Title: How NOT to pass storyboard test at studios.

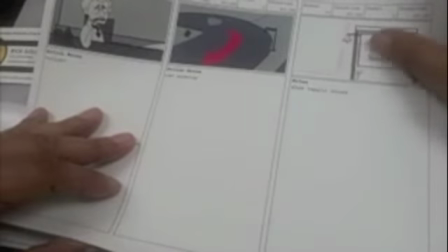1258s
Probably should have done it again to clarify because we're going to a new location.
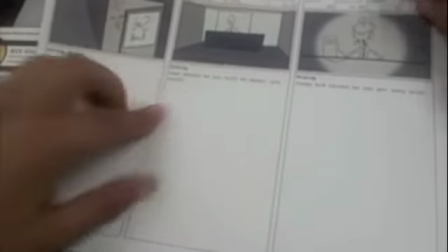1265s
Yeah, I would have, again, try to make the shoe repairman a little more
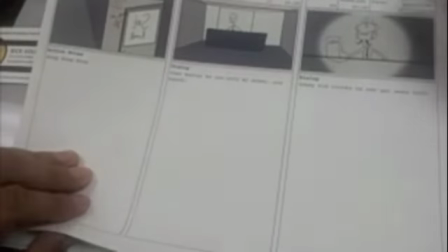1272s
of a heavy as to who he is, and nothing in the shot gives us the clue as to what his profession is outside that sign.
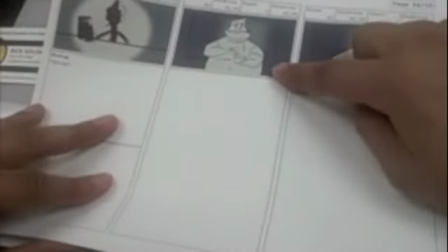1282s
Pretty poor staging on your composition. Right smack in the middle. Yes, we're going from his point of view.
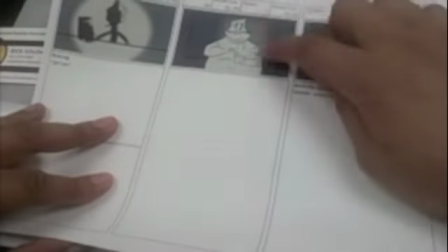1289s
So there, actually, you probably should have jumped on this side of camera. See, we're going here and then there.
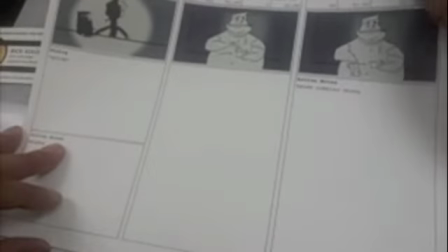1295s
So yeah, I'd flip these. Because then it looks like we're jumping across the line.
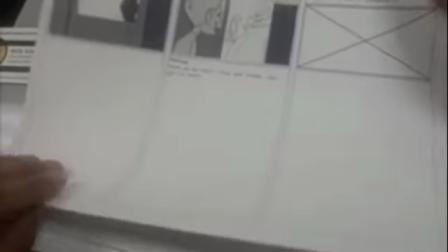1304s
So Walt comes in, pretty flat composition. No real buildup of the shoes being handed to him.
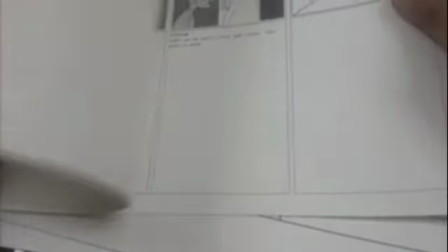1312s
And again, he didn't finish the test, so I mean that's as far as we got. Walt gets his shoes handed to him, and then we don't get about the film at the end.
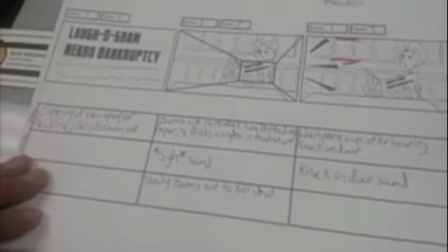1322s
Here's another one. We get pretty flat composition as we go in.
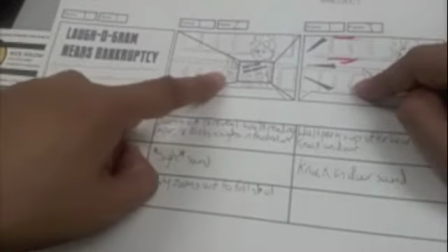1328s
Pretty decent, letting us know, reveal of location.
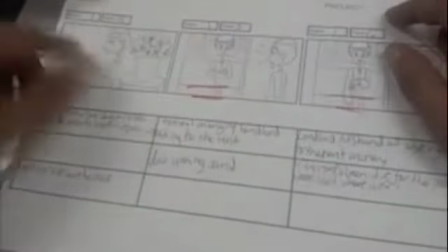1337s
Mismatching. You have scene 1 here, panel 3, and you have scene 1 here, panel 4, and yet we jump
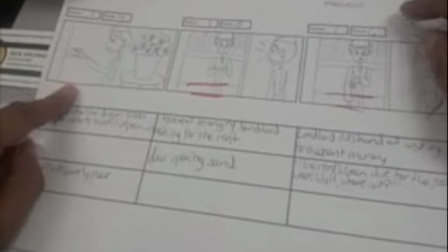1343s
to from him being at the table to him being at the door, I guess.
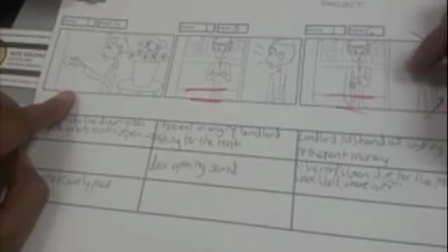1348s
So, and I guess Abai works, or I guess maybe that's the landlord, is what it is. Let me see what it says. What you have here?
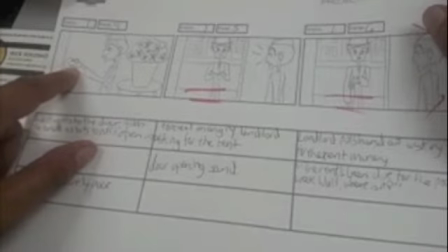1354s
Yeah, here you have the thumb on the wrong hand. You have the hand backwards.
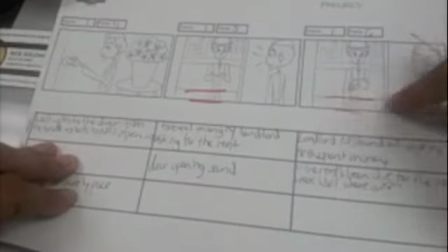1361s
You parallel lines, making the just too much flat. Give it just a little depth.
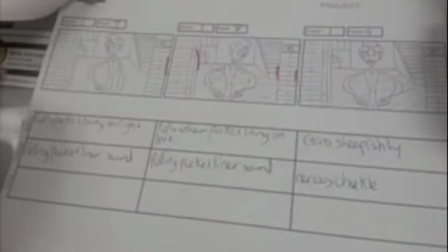1365s
You have tangents going on. Give me a little overlap. A little more tangents, a little more flat in your composition.
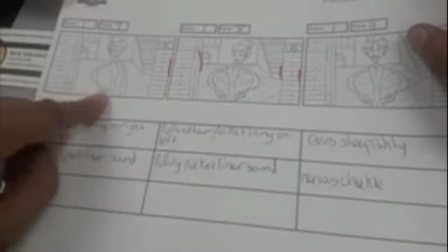1374s
Again, this composition. The point of the shot is that Walt has no money, but yet all of the point of the shot is way down here,
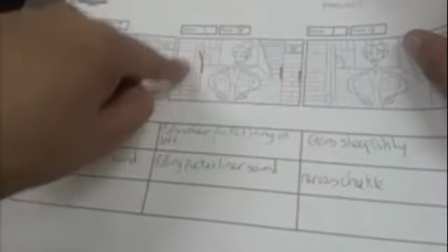1381s
where all of this is space wasted, not pointing to the fact that Walt has no money.
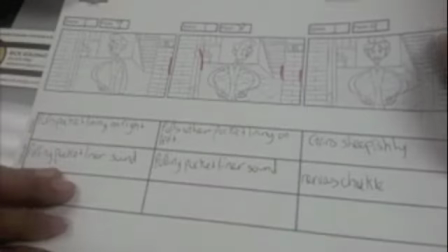1385s
He's pulling out his composition. I mean, there's so many better ways to stage that.
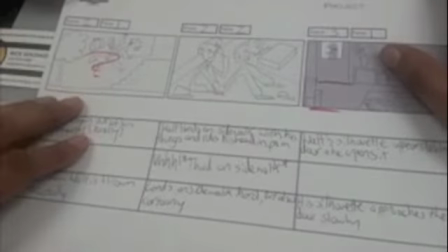1391s
Evidently, Walt gets thrown out of his office here, but all we see is just somebody.
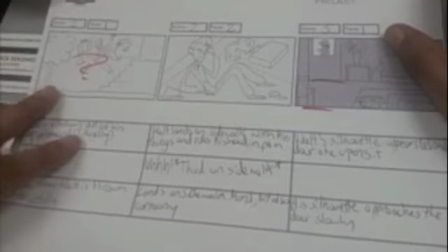1396s
I guess it's Walt being thrown out of his office. Just kind of a weird kind of composition here.
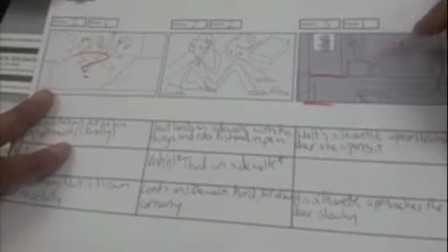1401s
Him at the bottom of the stairs. Pretty flat composition. I guess this is.
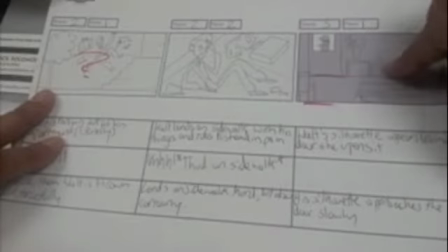1406s
I have no idea. You just jumped from him being thrown out of his office to inside of his office with something.
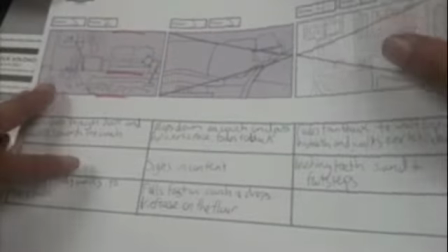1416s
Okay, so I'm not sure why he got back into his office here, because you show him back into his office here,
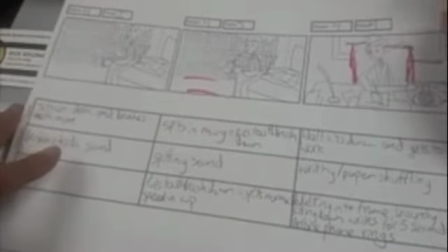1422s
and then I don't know what you're doing here.
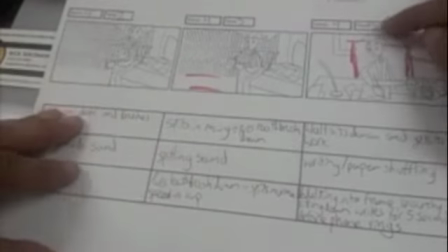1427s
Flat composition, maybe more.
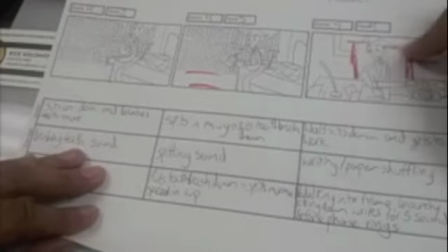1433s
Again, you're just not moving your camera very far to the left, to the right. Give me a 2-point perspective or anything.
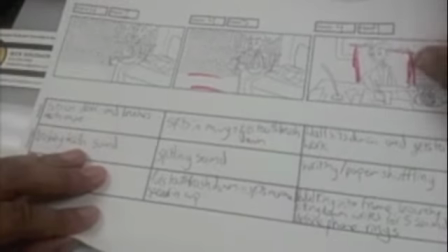1438s
It's just kind of a straight on shot. Pretty boring in what it is.
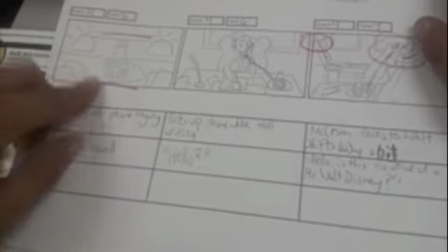1446s
This doesn't say much. This is just bad.
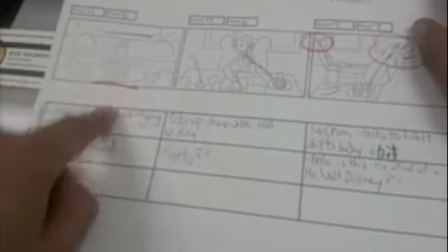1450s
Just there's no depth in that shot. I mean, that's just, it's just not staged well.
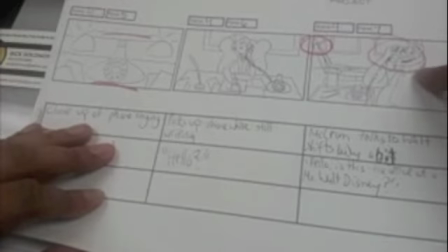1458s
On this shot, as we get introduced to the dentist's hand is backwards. Who is this guy?
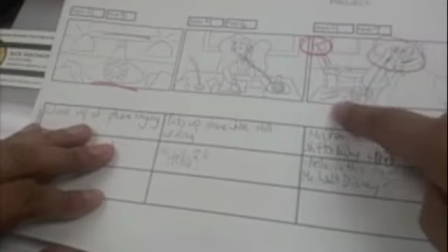1462s
There's tangents everywhere. There's nothing in the shot. I mean, yeah, I guess we can guess this is a dentist because of this little tool here, but if we're introducing to a new character, you need to give us a little bit more information to say this is a dentist. Here's some tools.
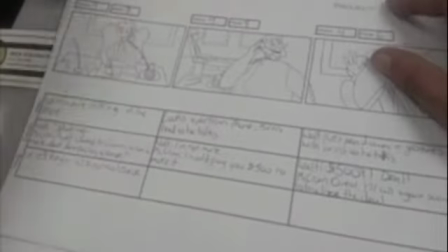1476s
We just kind of evidently Walt's on the phone with him.
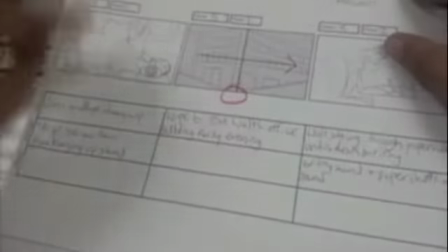1481s
Yeah, he's trying to collect the deal on the phone. You have a tangent here.
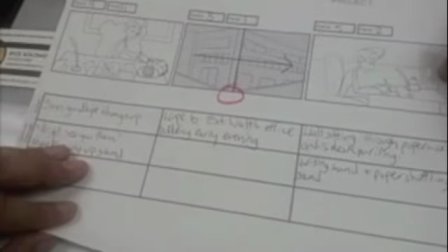1486s
More just bad staging of your shot here. Look how flat that drawing is.
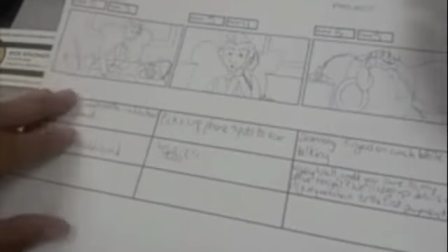1492s
More flat drawings.
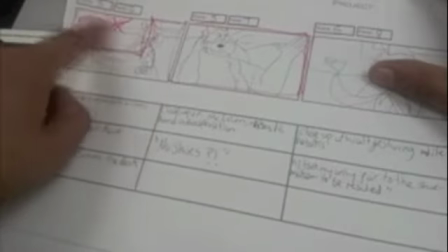1497s
This is just a miserable composition. All this negative space up here. You have a tangent here.
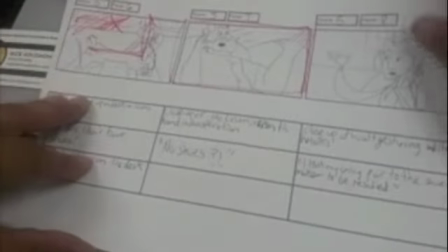1503s
You have everything's crammed in there. More flat.